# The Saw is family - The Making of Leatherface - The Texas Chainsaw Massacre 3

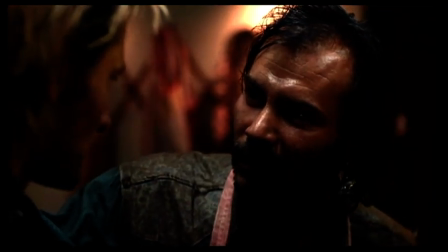[12:27]
We actually cast someone else.
I'm sorry, boy. God damn it, I'm sorry.
We started rehearsals and they didn't like him. 3 days before shooting, 2 days before shooting, he booked a commercial. And Viggo goes, they just called me, I'm gonna do the movie.
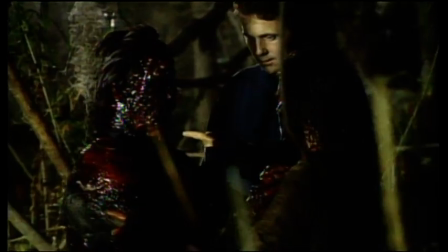[12:39]
He was willing to do anything on our movie. All right, here we go, right away. We covered him in blood.
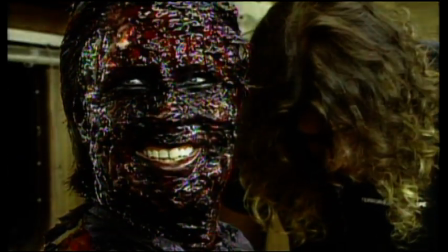[12:45]
He's the one who has probably the goriest death scene. Viggo's just so intense and immerses himself totally in every role.
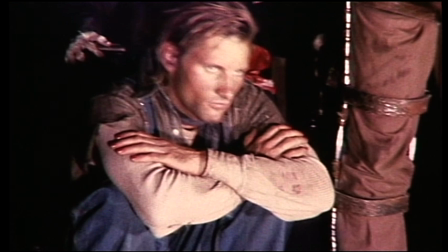[12:55]
Viggo's one of those actors that he would offer you all the stuff, and it was your choice to take.
And just twitch.
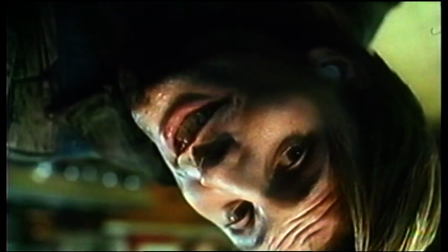[13:02] Just twitch. Just twitch. Just twitch.
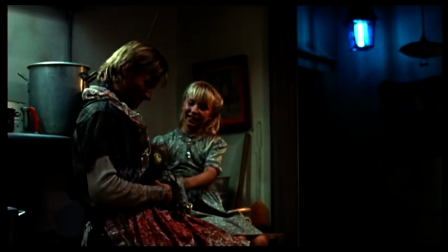[13:08]
Tex's ambivalent sexuality, because he does show up in the apron at one point, is just an echo from the first movie.
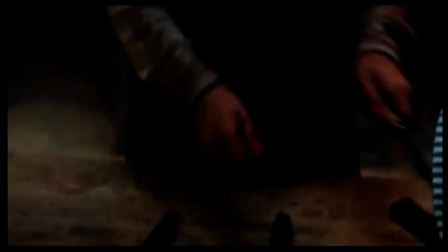[13:15]
He painted his fingernails. You get the feeling that the whole cowboy thing is kind of a facade.
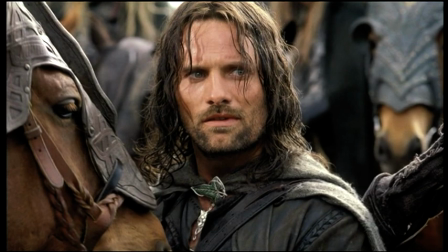[13:19]
He's got a sort of a wild look, and I remember that clearly even at the time, although I had no idea who he was beyond just the fact that he was playing that role.
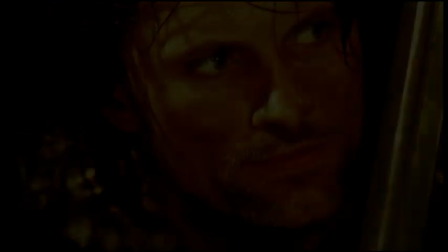[13:27]
Little did we know that we would all affiliate again later on Lord of the Rings. Our production was a traditional low-budget production. We creatively adjusted the script to meet within our financial parameters. We decided to shoot this in California, actually in the LA area, because it was cheapest.
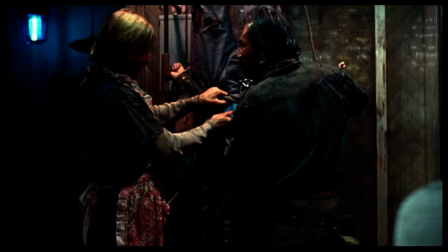[13:43] California.
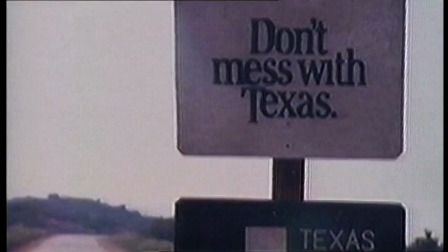[13:45]
I think that's one of the big decisions that was made before I came on that makes this movie kind of stand out because it's the only one to date that wasn't shot in Texas.
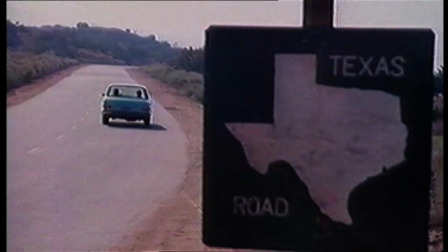[13:53]
It was easier to control and to manage the film here in California than in Texas. Everything we needed was here. For the kind of movie it was a relatively short shoot. It was like a 30-day shoot.
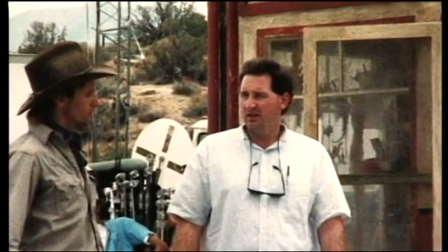[14:03]
They'd already built sets. I had the designer, the cameraman, and Jeff go out to the location,
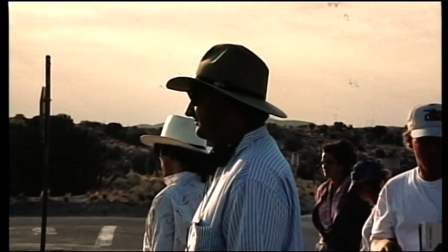[14:09]
and they spent days and days walking through every single shot so we could be as prepared as possible. Unfortunately, we couldn't prep too much of the second two-thirds of the movie because the set wasn't built.
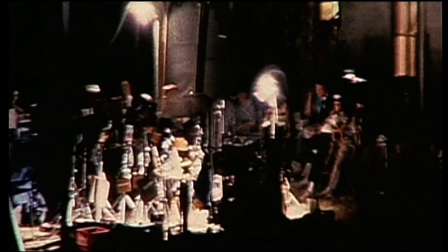[14:22]
A lot of the interiors of the house were practical interiors because there wasn't any time to build sets and shoot them anywhere else.
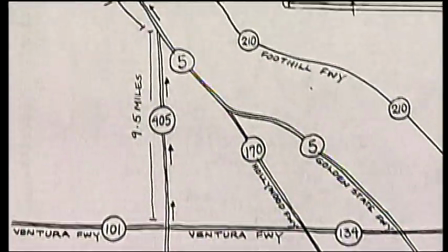[14:29]
The bulk of the movie was shot at the Newhall Ranch, which is basically in the shadow of Magic Mountain. There's a few scenes in the movie where I'm not kidding, you can hear screams from the roller coaster. We were almost dead between the sets for Tour of Duty and China Beach. And so there's Hueys flying over all the time.
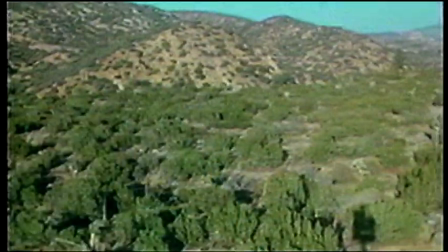[14:49]
It was like making a movie in the middle of the Vietnam War. It was like 115 degree days, but we were only shooting days for like an hour and a half.
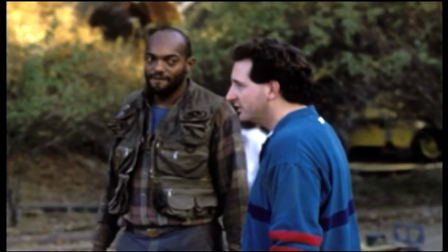[14:56]
I mean, it was night shoots from one end to the other. It gave us a lot of prep time in the light to prepare, to rehearse. But the minute it got dark, it was like run and gun. We're shooting a lot of true nights, night for night.
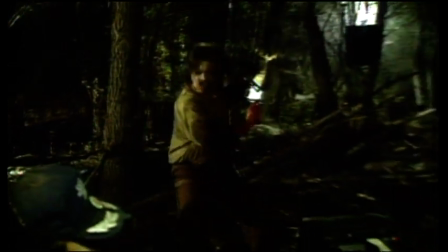[15:09]
And we were shooting the shortest nights of the year, which is just incredibly frustrating. We had a lot of bizarre issues on this. At one point, the whole Valencia area caught on fire.
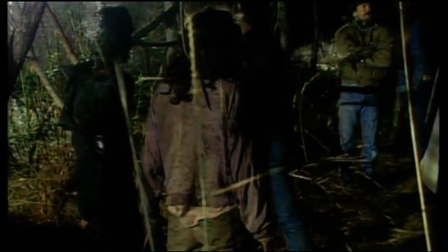[15:20]
We were fortunate in that we were shooting night, so the areas that did burn down, you couldn't see them. We made sure not to light them.
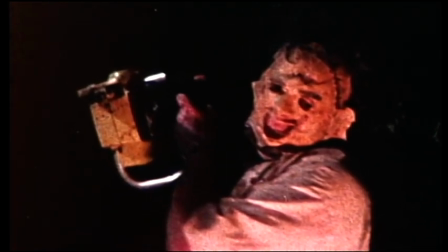[15:27]
I always remember the Leatherface mask from the first movie being, to me, the most realistic, because it really did look like
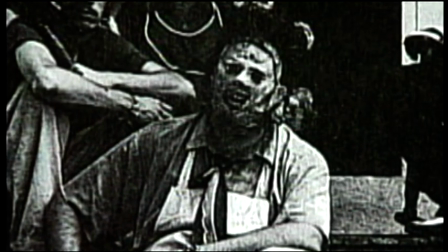[15:37]
stretched skin. I'm working with Toby Hooper right now, and I ask him where he came up with the whole idea of Leatherface.
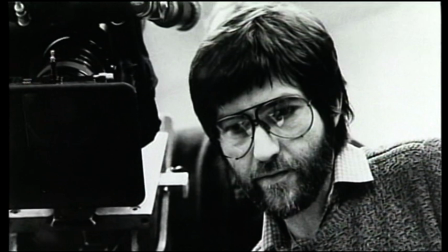[15:45]
He had gotten the Leatherface concept from a guy he knew who was a medical student who actually wore a cadaver's face to a Halloween party once. And he said it was the singular most disturbing thing he had ever seen in his life. So much, in fact, that he never forgot about it.
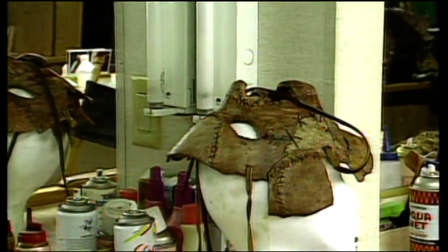[16:01]
It's sort of like the same way we regard Michael Myers or Jason. It's not really what they look like underneath the mask, but what that mask characterizes.
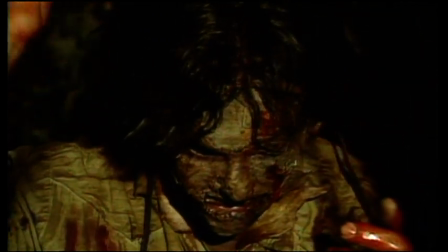[16:11]
What we wanted it to do was still be identifiable as the original mask, but have a modern look.
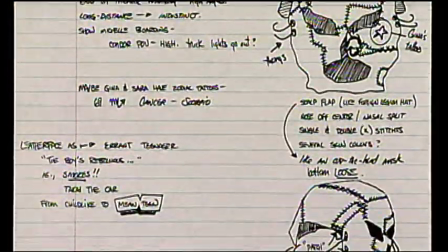[16:18]
They did a lot of sketching, they did prototypes.
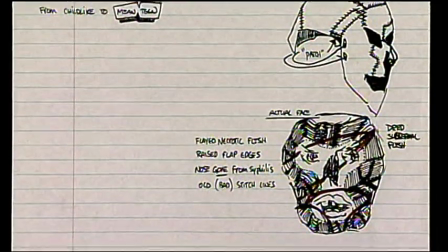[16:21]
It really became sort of a mosaic of different pieces, trying to really come up with exactly what the look was.
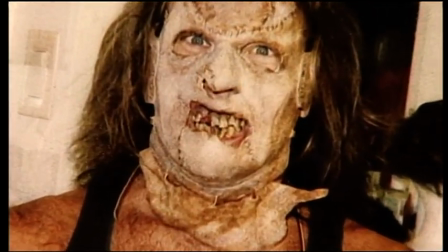[16:28]
It's a little nastier, a little harsher, a little more initially scary, I think, when you first see it.